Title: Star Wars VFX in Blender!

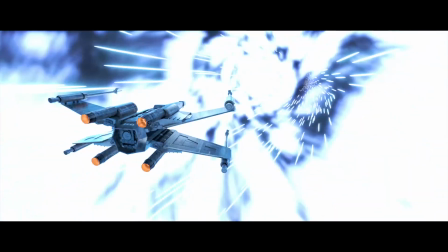0s
So, in this video, I'm going to be showing you how I made this shot in Blender. It's a little bit complicated, but I'm going to be taking you through my workflow and how I put together the different pieces to make this shot.
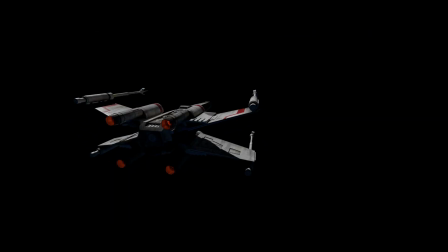11s
You can split this into 4 different parts. The first one is just the ship with the reflections and the lighting on it.
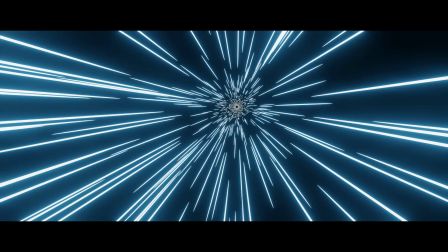18s
And then we have this warp asset, the stars asset, and also this planet coming in asset.
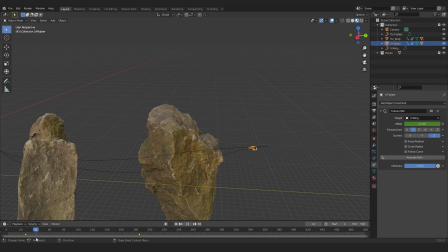25s
This was actually my third attempt. I had some different ideas about what the shot would be.
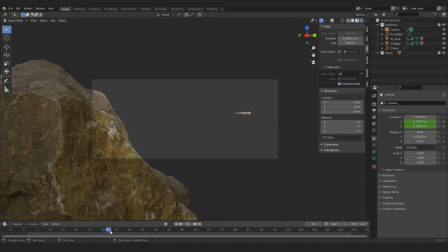30s
The first one was the X-Wing flying through these different rocks and shooting down a TIE fighter, but it ended up looking a little bit strange. I can show you how that kind of turned out here. And then my second attempt was a much more straightforward shot where the X-Wing
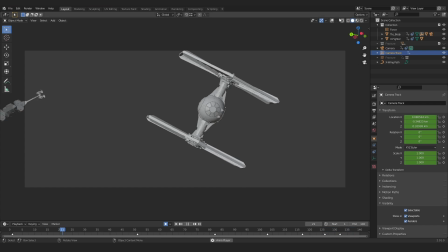46s
was fighting a TIE fighter and just it explodes and it's a lot of camera shake.
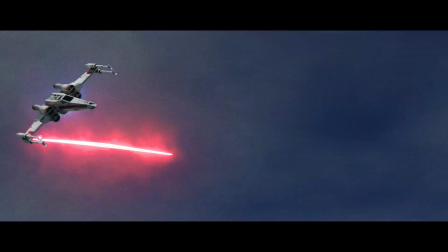51s
But I wasn't too happy with that one either. So what I eventually settled on was this coming out of warp concept.
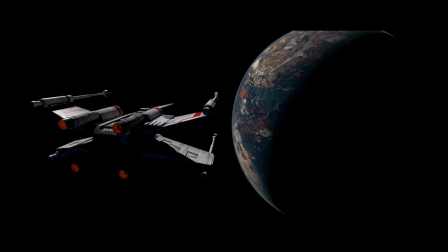58s
A much simpler concept in terms of the amount of things that are going on, but I think it ended up having a much more cinematic feel. Full disclosure, I did not make everything used in this shot.
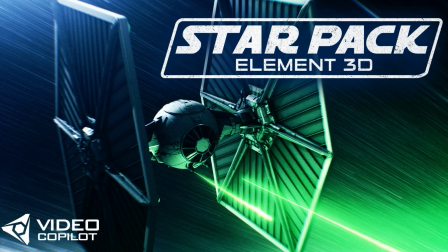68s
The model is from Video Copilot from their star pack, and the planet texture is just one I found on Google Images.
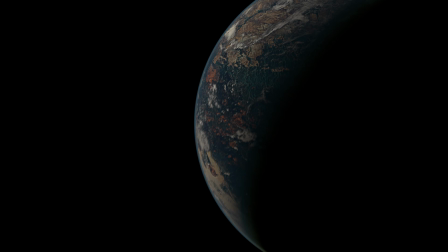76s
Everything used in this video can be found in the description. Okay, so let's get started.
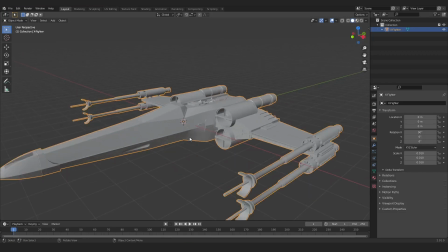82s
The first thing that I did was I imported the X-Wing model and I separated it out by its different materials.
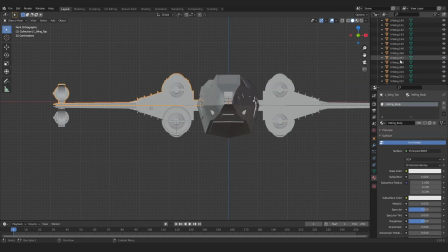89s
I also wanted the wings on the X-Wing to open towards the end of the shot, so I made sure to separate those out into separate models as well.
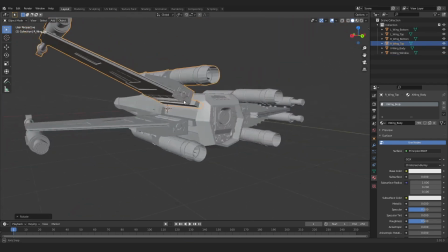98s
Once I had everything in different pieces, I could start applying the materials,
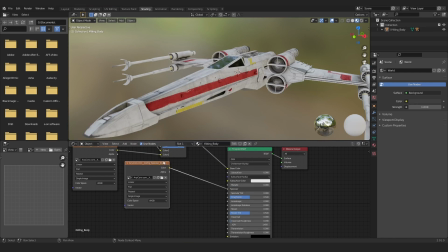102s
which was a very straightforward process of just connecting up the different textures to their corresponding inputs.
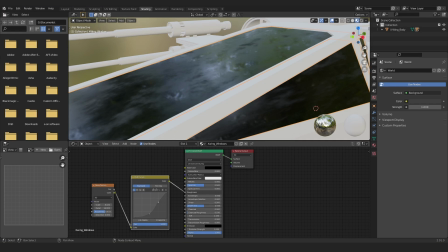109s
I did take some extra time with the window, making sure to add some variation to the roughness to make it look a little bit dirty.
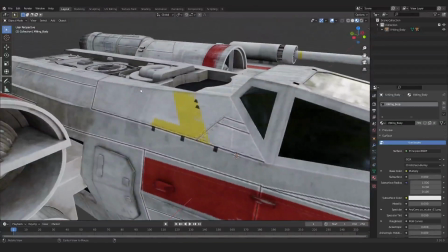117s
And that's about it for the X-Wing. It was very straightforward considering we were using a pre-built asset,
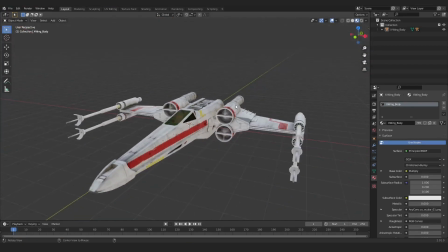123s
but it's just making sure that we're taking that little bit of time to connect everything up properly and adding in little bits of realism here and there.
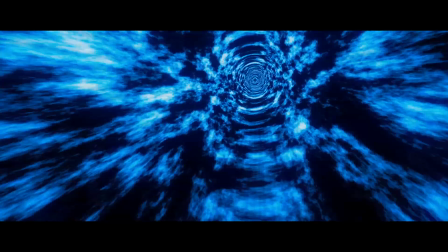130s
The next thing I wanted to create is the warp drive effect. Now, first thing that I did to do this was actually go online and look at some reference from the movies, because I know that this effect has changed over the years.
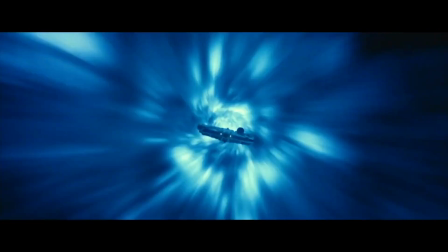144s
I was going for a much more modern version of the effect, something you may have seen in the sequel films. The first thing I created was a cylinder, made it a bit bigger, and then stretched it out across the scene.
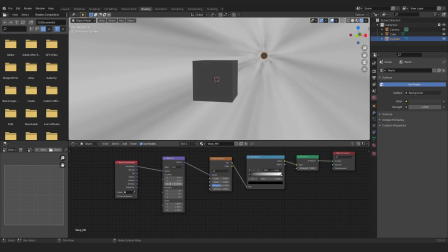155s
I then jumped into the shading menu and added a noise texture to the cylinder. Then, with a mapping node, I was able to mess with the translation and the rotation of the texture.
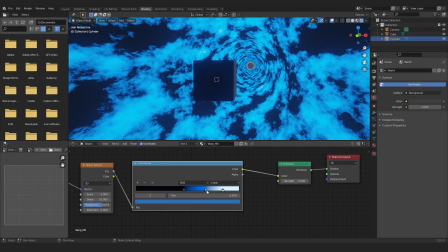166s
Then, using my color ramp node, I was able to go in and add in different colors to this noise texture.
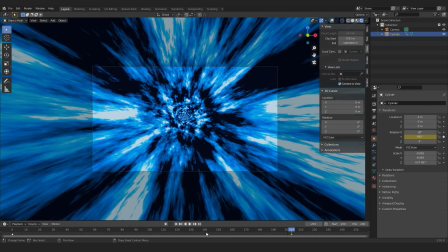172s
This went a long way to creating the effect I wanted. Then, with just a few simple keyframes, I was able to complete this effect. I found it looked best when I used the mapping to animate the forward and back, and I used the cylinder to animate the rotation.
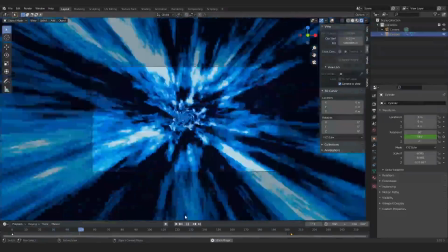188s
And that's about it for the warp effect.
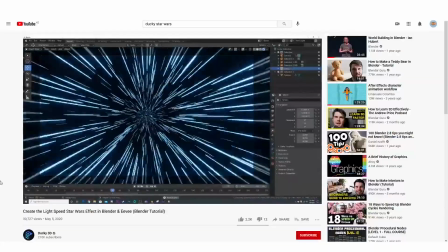190s
For the stars right at the end of the warp, I was heavily inspired by Ducky 3D's tutorial on how to do that Star Wars transition.
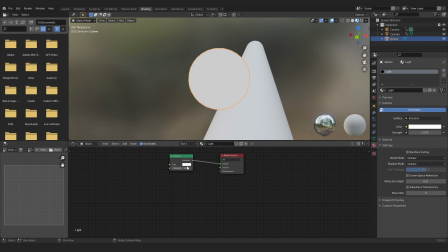198s
All I did was use the same cylinder that I used for my warp, except this time I created a sphere with an emission material.
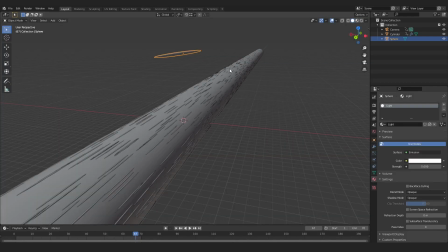206s
I stretched it out and then I used that as a particle on a particle system along the side of the cylinder.
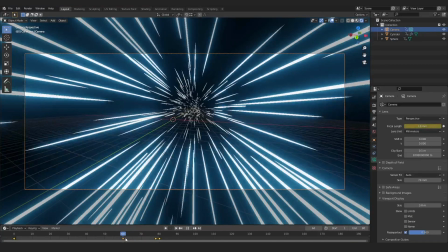213s
I then took my camera and animated the FOV to create a more dramatic effect.
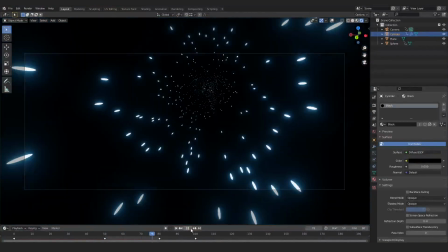220s
I then animated the emission material on the sphere in order to make it dissipate towards the end.
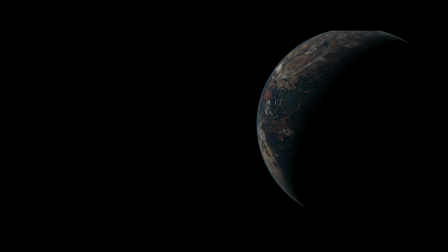226s
And now finally, the planet. The planet is made up of 3 spheres. The first one is the planet itself. Then there is a slightly outer sphere, which is the clouds.
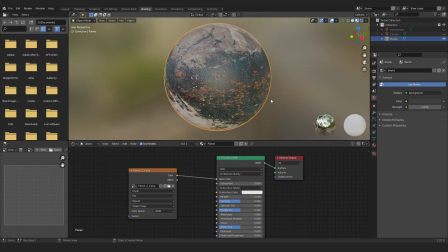236s
And then there is an even bigger one, which is the atmosphere. For the planet texture, I'm just using this one I found on Google Images.
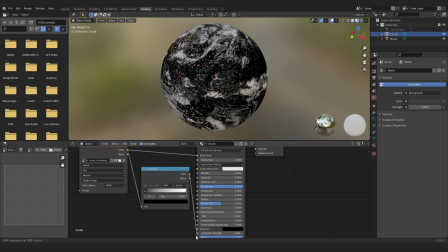243s
Thank you to whoever made that. And for the clouds, I am using some that were produced by NASA.